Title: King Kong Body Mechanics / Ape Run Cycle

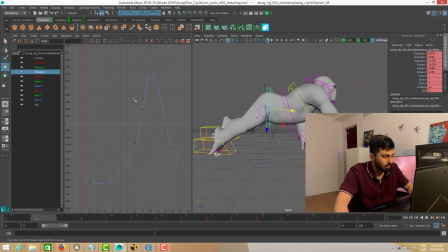16:24 So I will look at the translation Z. So the lowest position of gorilla is frame 10,
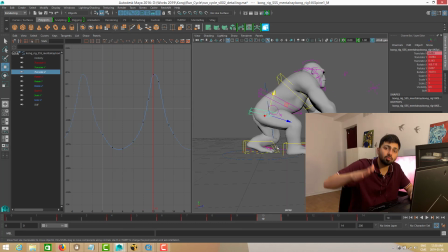16:33 because on frame 10 both of his legs are landed, so his body is as low as possible, and his highest position is on frame 4, on frame 3 or 4, in which both of his legs are in air and his body is also up.
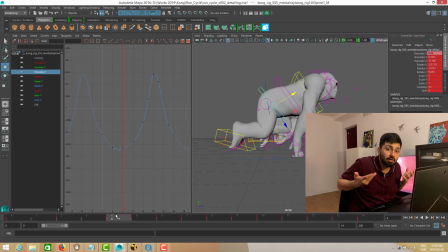16:49 So to keep his legs up, his body also need to be up, right? So this is the up and down of the back body. Now let's look at the front body. In front body, the up and down is
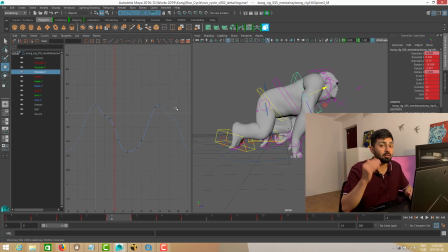17:03 Z. So what could be the highest position of the front body? The highest position here is frame 7, because the gorilla is completely squashed. His back body will come forward, his front body will also go back. So because of that, his body need to go up.
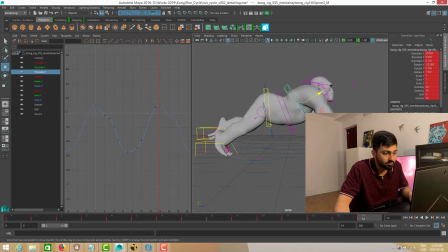17:23 And also the lowest position of this gorilla is the stretching pose, is frame 14, or you can say frame 0. In that he's completely stretched and he's about to fall down, and as soon as he stretch, he have to go up to push himself again. So the lowest position we can say is frame 14.
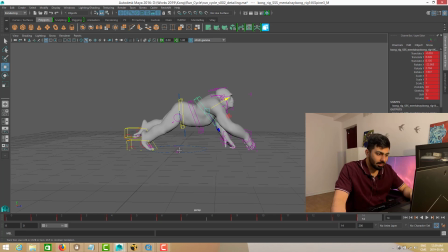17:44 So I can keep talking about this gorilla. I can keep saying that it's doing this thing, it's doing that thing, but I think I made my point clear why gorilla is running like this. He is just jumping by using both his hands and feet.
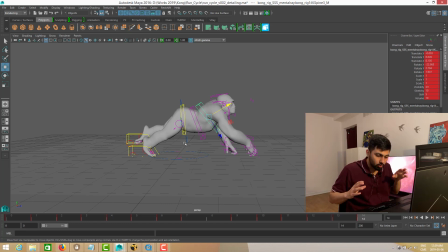18:02 He's just trying to do this. He's trying to be a machine of running. He's using his whole body to run. So now I think this is enough for today,
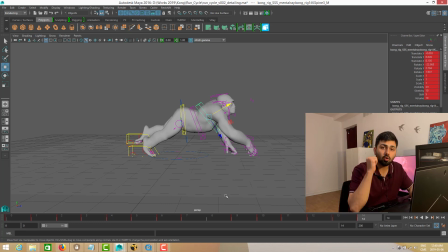18:19 and in next video I'll be talking about maybe another run cycle, or I will try to merge 2 run cycles, and I'll show you guys how we can merge 2 run cycles. And please let me know what you guys think about this video. And I think instead of I can make this
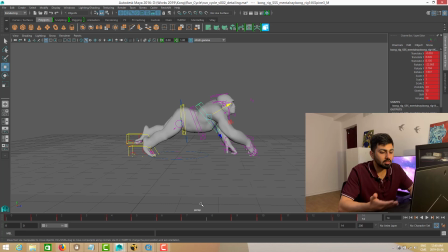18:38 I can just upload the whole tutorial how I made this, but by that I won't be able to explain how gorilla moves. You guys will see my each step how I'm doing animation, but you guys will miss what gorilla is actually doing.
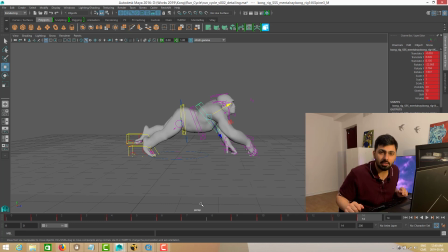18:54 So in this video I kept this video short, and I try to talk what I see in gorilla, what I observe in gorilla, and how I observed in gorilla. So I talked about those 4 main poses. I told you guys what is the reason for those main poses,
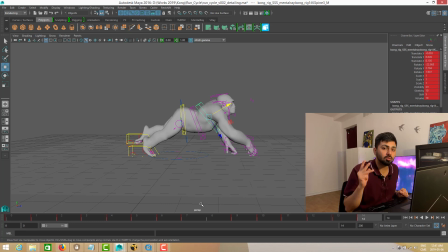19:11 and after making those 4 main poses also, you have to do a lot of detail in graphs. And I think that's pretty much it. And please let me know what you guys think, and I'll see you guys in next video. Cheers.